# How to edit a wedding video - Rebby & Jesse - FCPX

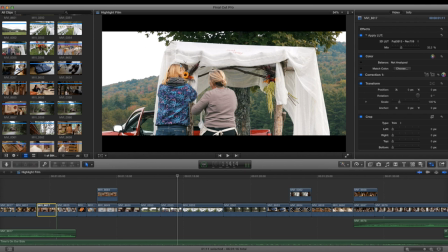490s
slider like shots like this you know you necessarily don't need it wide like i've found that like prep stuff and detail stuff is almost always better when it's tighter so like 100 mil the 100 macro f.2 l is is like my favorite go-to lens for stuff like this because it just
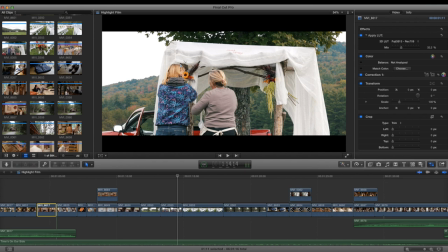505s
eliminates the subjects as much like as it can to focus on what they're doing rather than like what the big picture is here nice slider shot
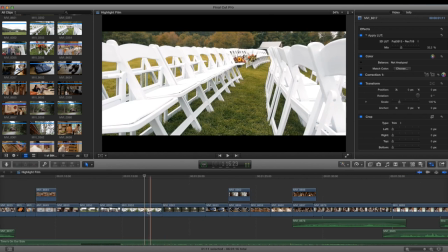515s
so like going into the color correction again like i've got the color grading and the color correction so this i kind of just like used the histograms and kind of pulled more contrast out of the image and then this really added that color
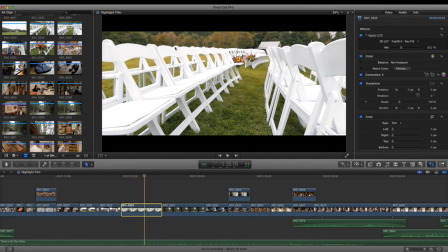531s
just to make things interesting almost like a really really fall look but i really like it
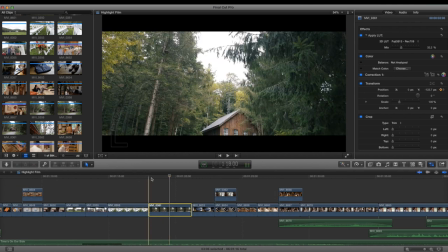538s
so this is a slider shot it took me like five tries and then they finally walked by and i'm like all right i'm ready so i practiced a bunch before this happened because it's a pan down uh uh what is it yeah it's a right to left slide as i panned right on
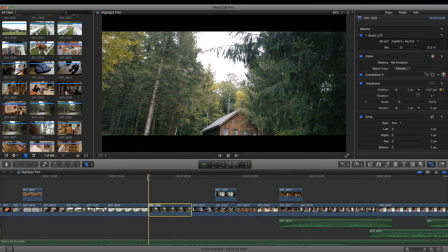558s
the slider so it's like three motions as a little bit of slight you can see the slider aspect of it but it just i think it's a really cool shot and
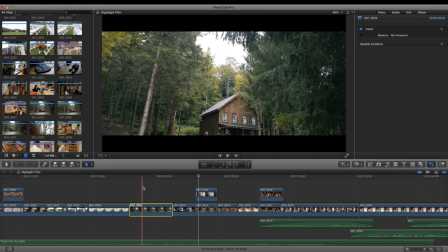576s
that's so much better than just having like nothing like having the people walk like you just really have to take your time and just know what's about to happen and just
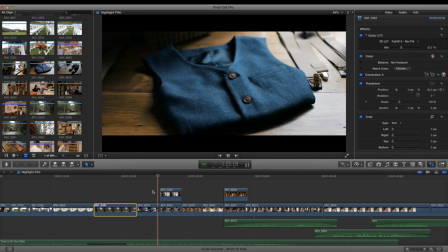584s
really find that perfect shot and timing almost like yeah like these like kind of shots right here would just be good handheld
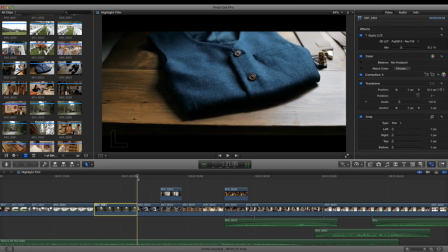592s
you can tell like there's a little bit of motion just because i was doing that with the monopod but like almost like a handheld rig would be better yeah
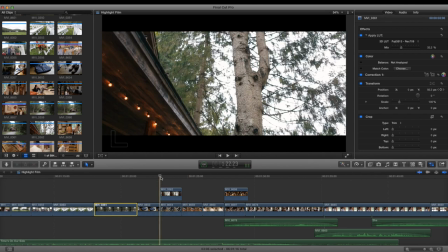600s
and sometimes i like to experiment with uh the direction and push of the slider so this is like an odd movement but it works
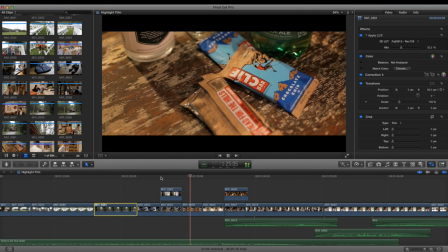609s
and i think i had another shot
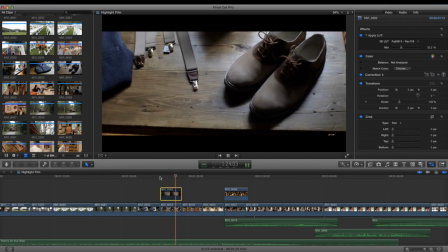615s
that i was testing here yeah that just wasn't good so
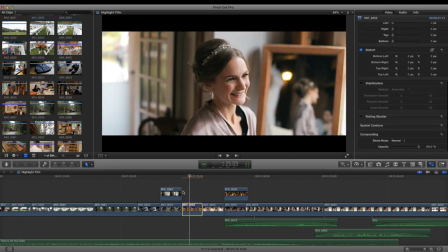623s
Stabilizer saved the f*** out of me here. This shot was crazy shaky.
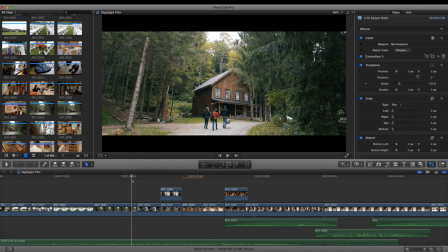632s
I'll let it buffer for a sec. Render, render.
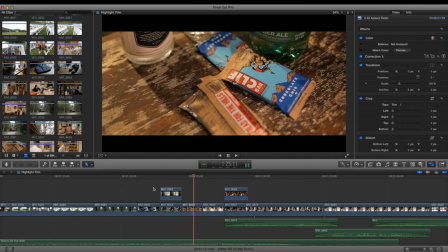640s
Super shaky. So that's almost unusable. So Stabilizer really helped me there.
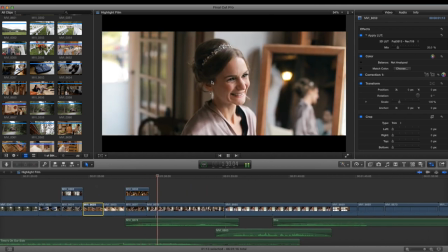654s
I like that lens flare. It's a great reaction.
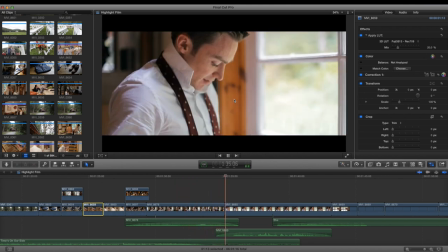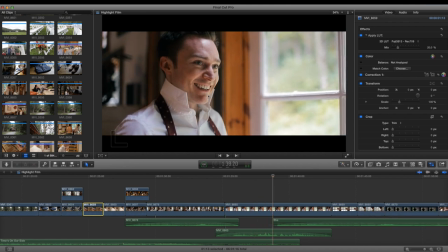664s
I just love this natural light and like I'm almost over a little exposed.
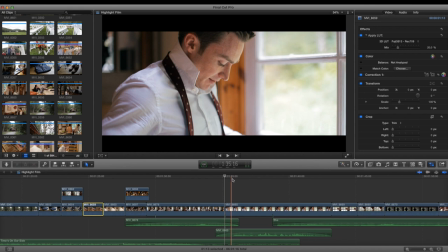670s
Like most people would overexpose this way even more. It's like I'm learning to expose way lower because you can always bring it up in post. I don't think I did much. yeah i didn't do much with the exposure but like oh man it helps
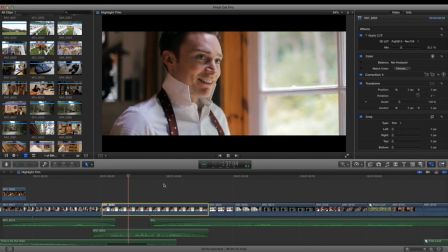688s
always better to underexpose than overexpose it's kind of funny kind of weird yeah you think about it a little bit different tone
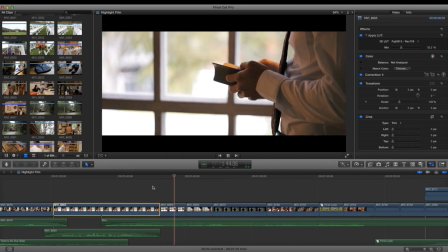697s
change new song oh yeah so maybe i had a little bit of 180 rule this is a little disorienting it would This would have helped if I had another person,
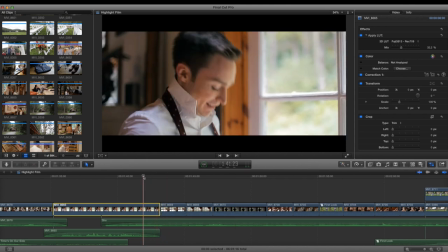712s
like another clip in between, but yeah, it's fine.
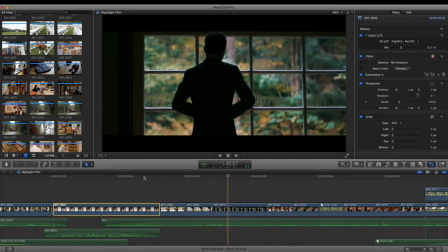718s
I just love the color and the slight wobble and shake to it. That little move at the end isn't the great, but I love that shot.
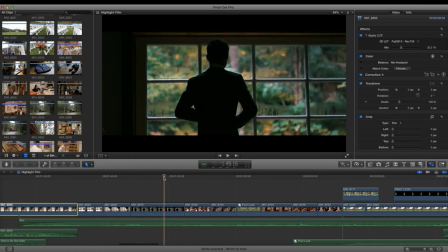726s
And just muting this, like just with the piano, the subtleness changes the tone so much. So I redid this. So after the dress was done, we just had the bridesmaid redo it real quick.
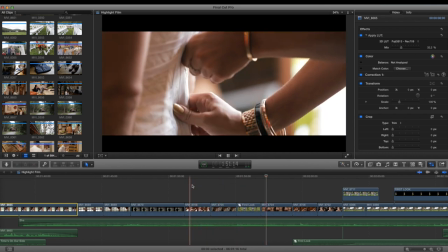745s
So shaky again, but I like these these close-ups. They're pretty good
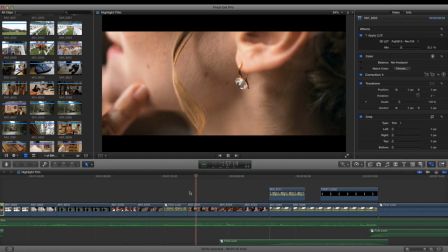751s
It's a little shaky that shot's beautiful
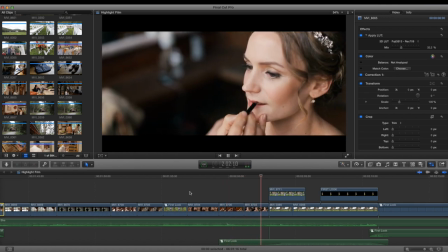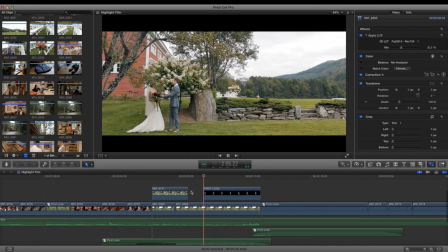761s
Okay, so let me let me talk about this first look This is one of the worst first looks i've ever done and this is really you know Moments like this is what suffers when you're shooting by yourself.
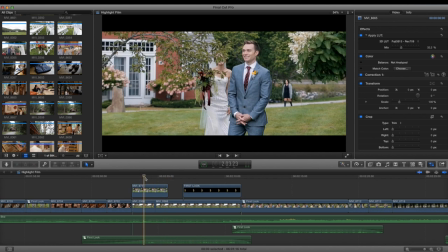771s
So like I had talked to the The photographers but really there was not much that was gonna help me,
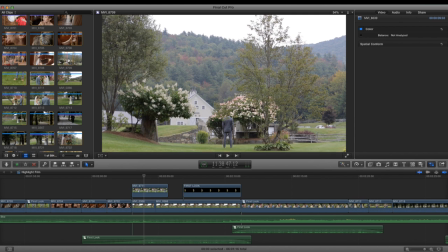778s
you know i just i swear they just don't get it like some of them just don't really get it at all so i got this like establishing shot he's blocked so i couldn't use
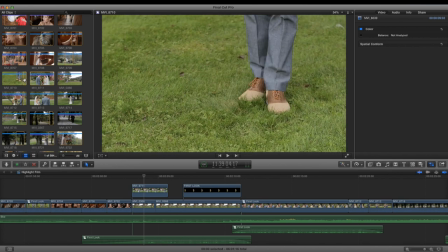787s
that and then like it's just i don't know i just wasn't
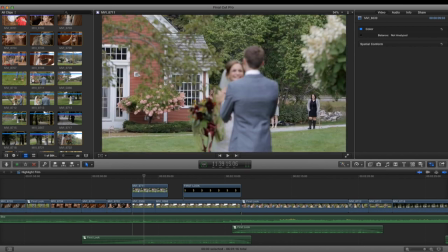792s
on my game at this point so like you'll notice in the
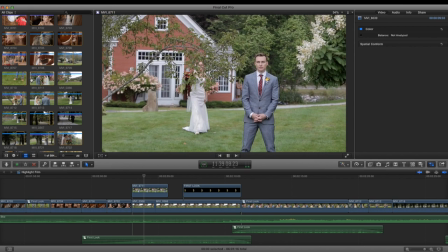797s
raw footage like she's coming and like she's just blocked the whole time and then
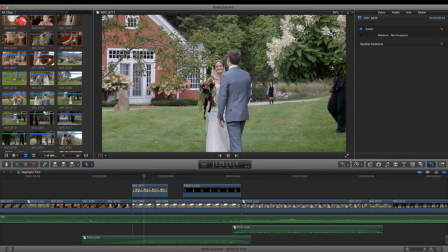801s
we have these people in the background and then i got a photographer there and like
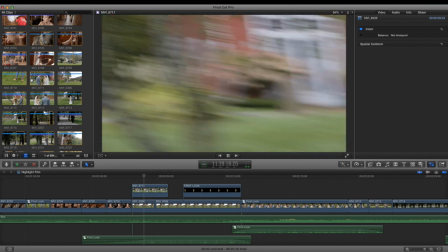806s
what was i supposed to do like that's a terrible shot Like the people are awkward in the back like I can't see either their faces
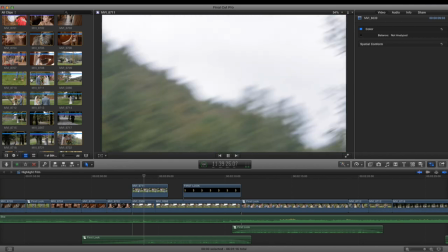814s
I'm missing the best part right now. I should be getting this
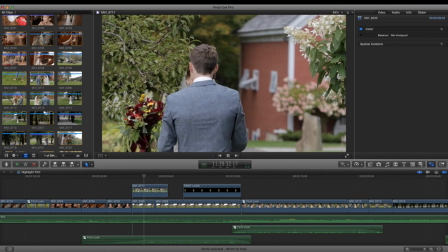819s
finally got my shot and Like it just like it's distort disorienting because I had to cross my 180
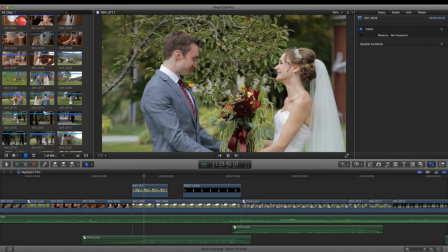828s
And like this is good stuff, but it just it breaks the rule and
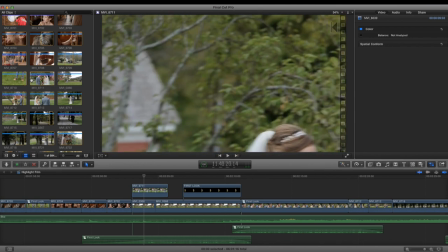834s
It's just a terrible background like that tree right there like it's just I talked to them and I we had talked about it but they just kind of didn't
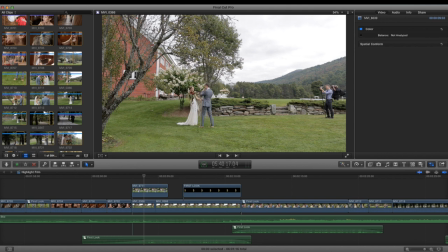841s
care so you can see both of them are over there so their 180 is completely the opposite of mine and that's not what we want like and then this tree is right in their face like i should have known that he would like step that
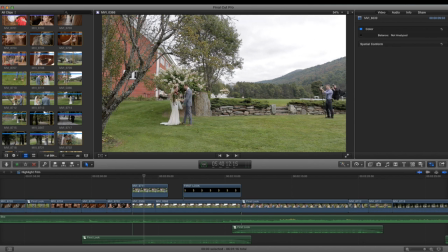856s
way but it's just like this really isn't a good spot for this to happen and uh that was just terrible so you'll see this is the best i could get out of this
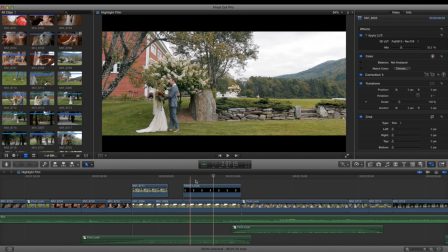869s
All right. So this is also interesting. So I wanted this wide shot. It's even cropped in a little bit. Okay. So, and what I've got right here is a PNG. So without the PNG, you'll see the photographer come in, but I wanted, I wanted that clip to last that long.
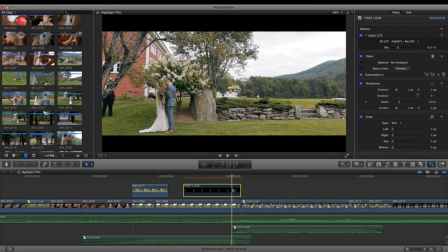889s
So with, without, with, without. So what I did is just to isolate this PNG, is I took a screenshot of this,
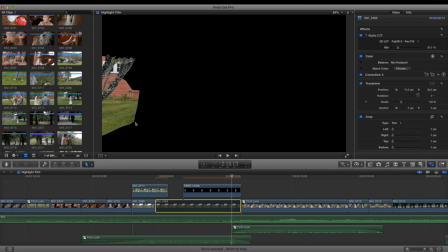901s
brought into Photoshop, and then cropped out where, you know, part of it, And uh
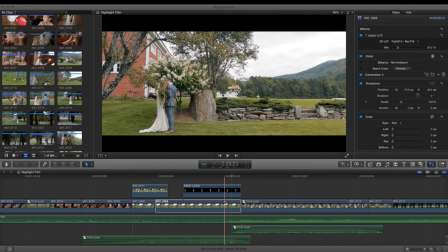Phones So yeah, I cropped out part of that And that was, that worked You know, it's kind of just like Masking,
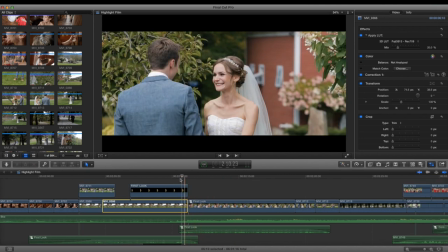927s
I guess, but it's like a DIY like You know, way to do it I guess
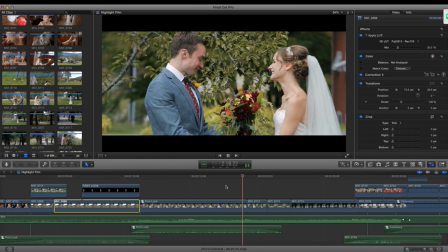939s
So it's like super emotional The music swells good stuff and
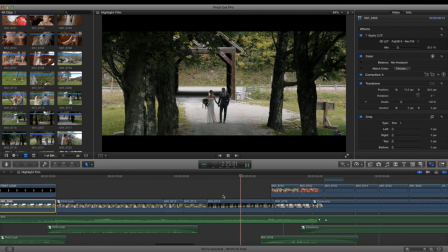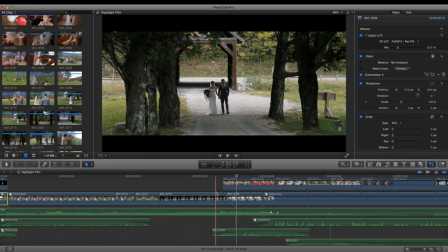953s
i really try to not shoot so much of this like photography stuff you know the photo sessions but i just get a little bit of stuff details
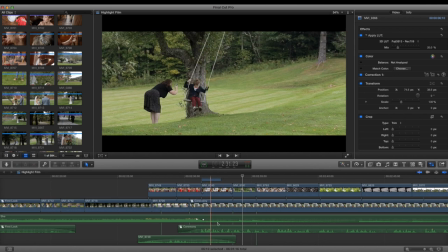966s
build a life together that is bright with children so i bring in more of that ceremony and i've got a lot of uh overlapping
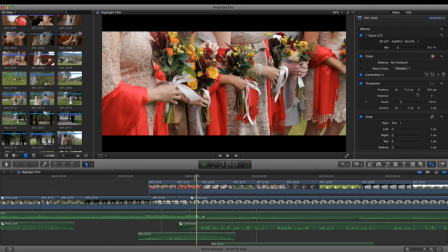974s
uh audio to you know help illustrate what we're looking at may you build a life together that is bright for the lap of your children and smile.
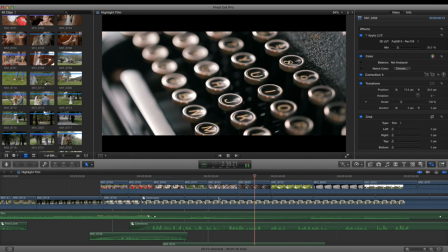985s May your home be a haven from the tensions of our time and a wellspring of strength.
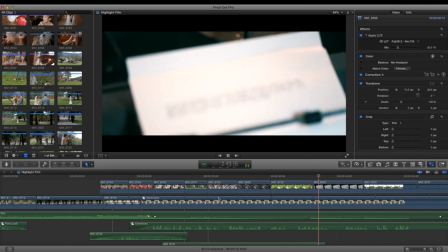990s May it be the one place where you most want to be.
Super dramatic.